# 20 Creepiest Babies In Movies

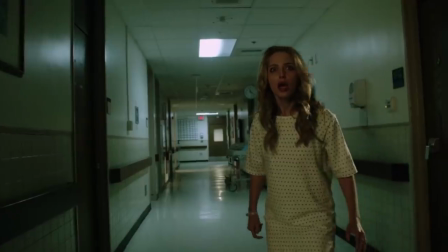(12:25)
At first glance, a baby mask should be nothing but a goofy design, but the more you look at it, the creepier it gets.
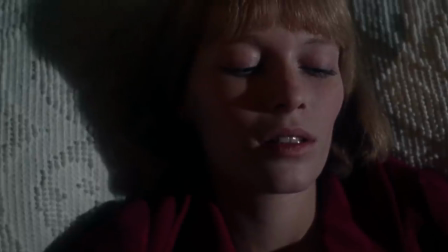(12:33)
The psychology of horror is often enough to present some grisly ideas, and this one is exactly what happens in the classic film Rosemary's Baby.
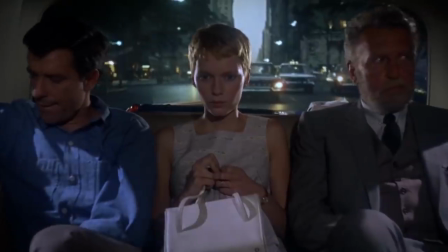(12:42) You better go down below, miss.
When Rosemary finally gets to see her baby for the first time, we don't follow her.
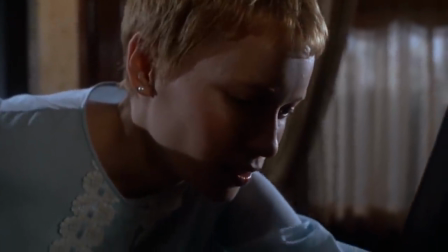(12:50)
Only she sees the baby as we see her reaction, and we can only imagine what the son of the devil looks like.
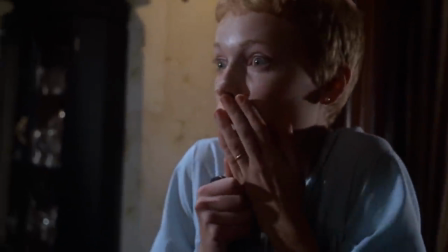(12:57)
The focus on the eyes is enough to send chills down our spine, make us think, and leave us with an uncomfortable feeling when the movie's over.
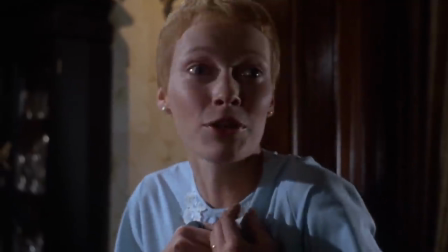(13:05) What have you done to it?
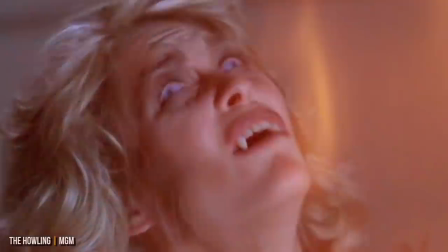(13:08)
The Howler horror franchise began as a great werewolf series with some pretty ridiculous effects, but some fun moments all around.
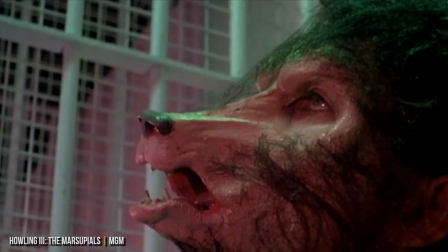(13:16)
Then came The Howling 3, Marsupials, and things took a turn towards Crazy Town.
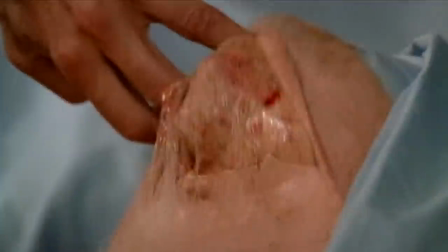(13:25)
We saw the birth of some marsupial-human hybrid, and the close-ups of this little baby are some of the most chilling parts of the movie.
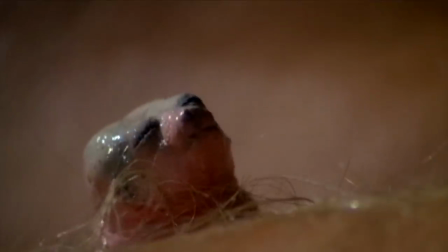(13:33)
The film takes extra steps to provide wolf-like whimpers and noises,
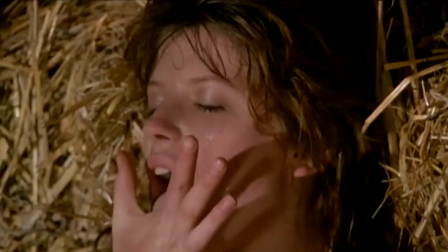(13:41)
ensuring its one baby will never want to cuddle. The creepiest part of all, the mother carries the baby in a pouch.
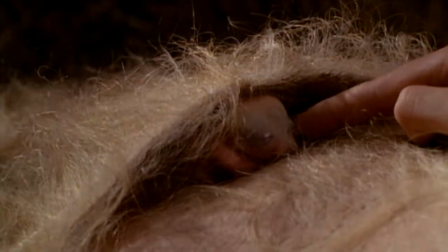(13:47)
And no, it's not some homemade pouch purchased from Etsy using biodegradable products.
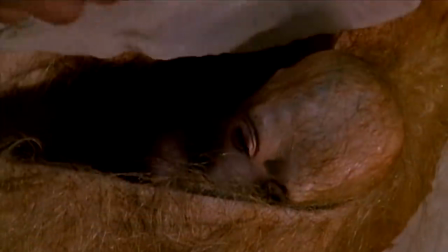(13:53)
It's an actual pouch that grew off of her body.
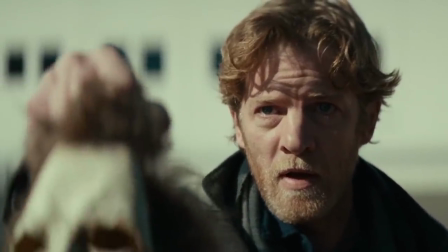(13:58)
2018's Halloween was a great return to the horror roots of the original and provided some classic moments between Michael Myers and Laurie.
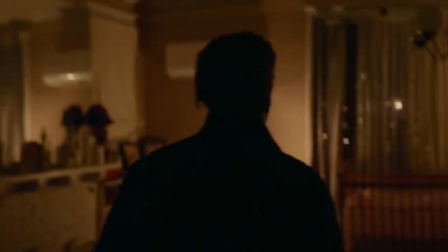(14:06)
After watching the movie, there was one scene we kept going back to, and it's when Myers slowly saunters through a house and ends up in a nursery.
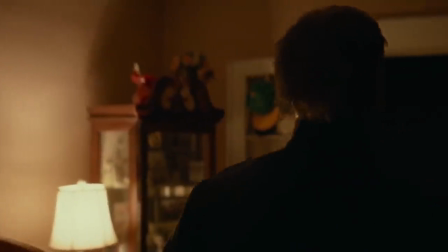(14:13)
A baby cries in its crib, but Myers chooses to just walk away and expand his attacks somewhere else.
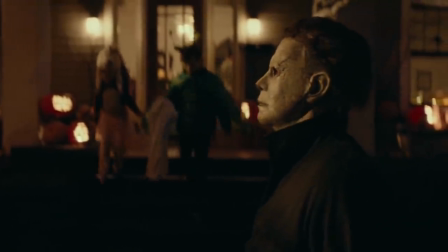(14:19)
The thing is, Michael has never shown mercy, or even a conscience.
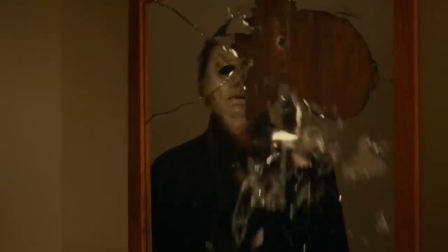(14:24)
He's a killing machine, pretty much unstoppable, and doesn't let anything get in his way.
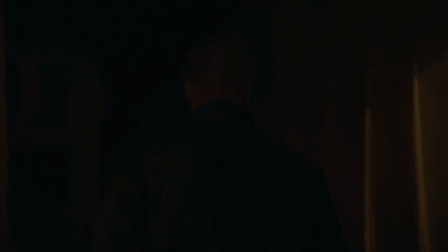(14:31)
So then why in the world did he decide to walk right by the baby? In this case, we're questioning the baby more than Michael.
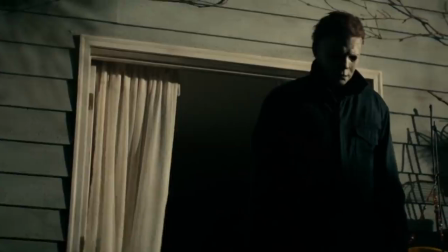(14:38)
Does Michael sense some evil intentions in the baby? Could this baby be the next Michael Myers?
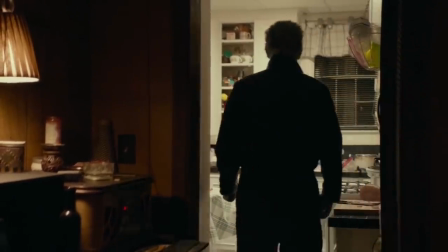(14:43)
There are just so many possibilities, and while we're happy Michael didn't add the baby to his kill count, we're still skeptical of what the little infant is up to.
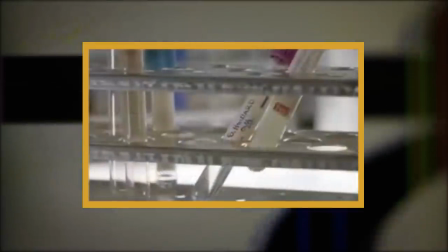(14:55)
Nothing like a movie to convince you that somehow doctors were able to extract the DNA of the devil and then use it to inject mothers and impregnate them.
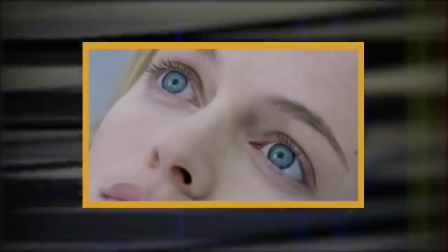(15:04)
This is exactly the case for the mother of impending twins in the film Blessed.
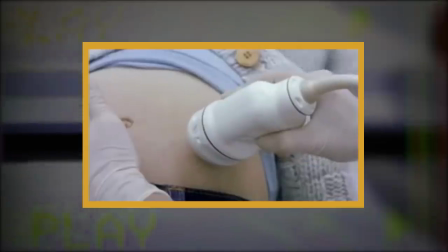(15:08)
Before the babies are even born, we're treated to some pretty scary shots of the babies moving around the stomach.
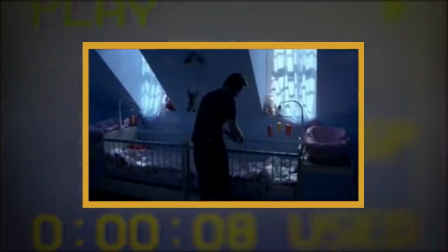(15:14)
And once they are born, one of the creepiest shots in the whole movie comes when both twins lay in a crib.
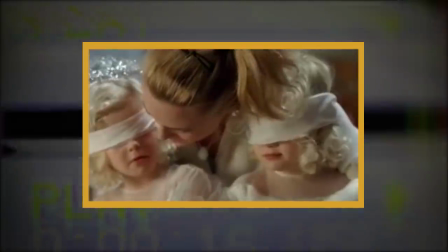(15:22)
So yeah, we're not going to visit any birthing centers anytime soon.
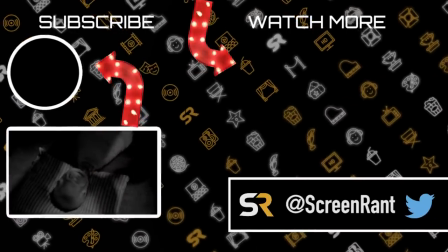(15:28)
What baby did you think was the creepiest? Any that we missed? Are creepy babies used too much in movies?
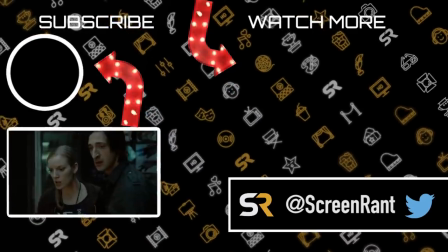(15:34)
Let us know in the comments below, and don't forget to subscribe to Screen Rant for more great videos, like ones without so many scary infants.
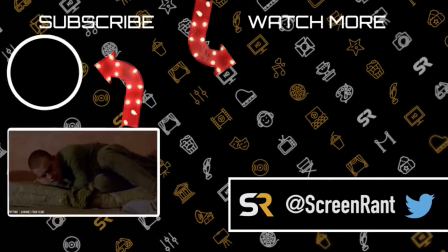(15:42)
Thanks for watching.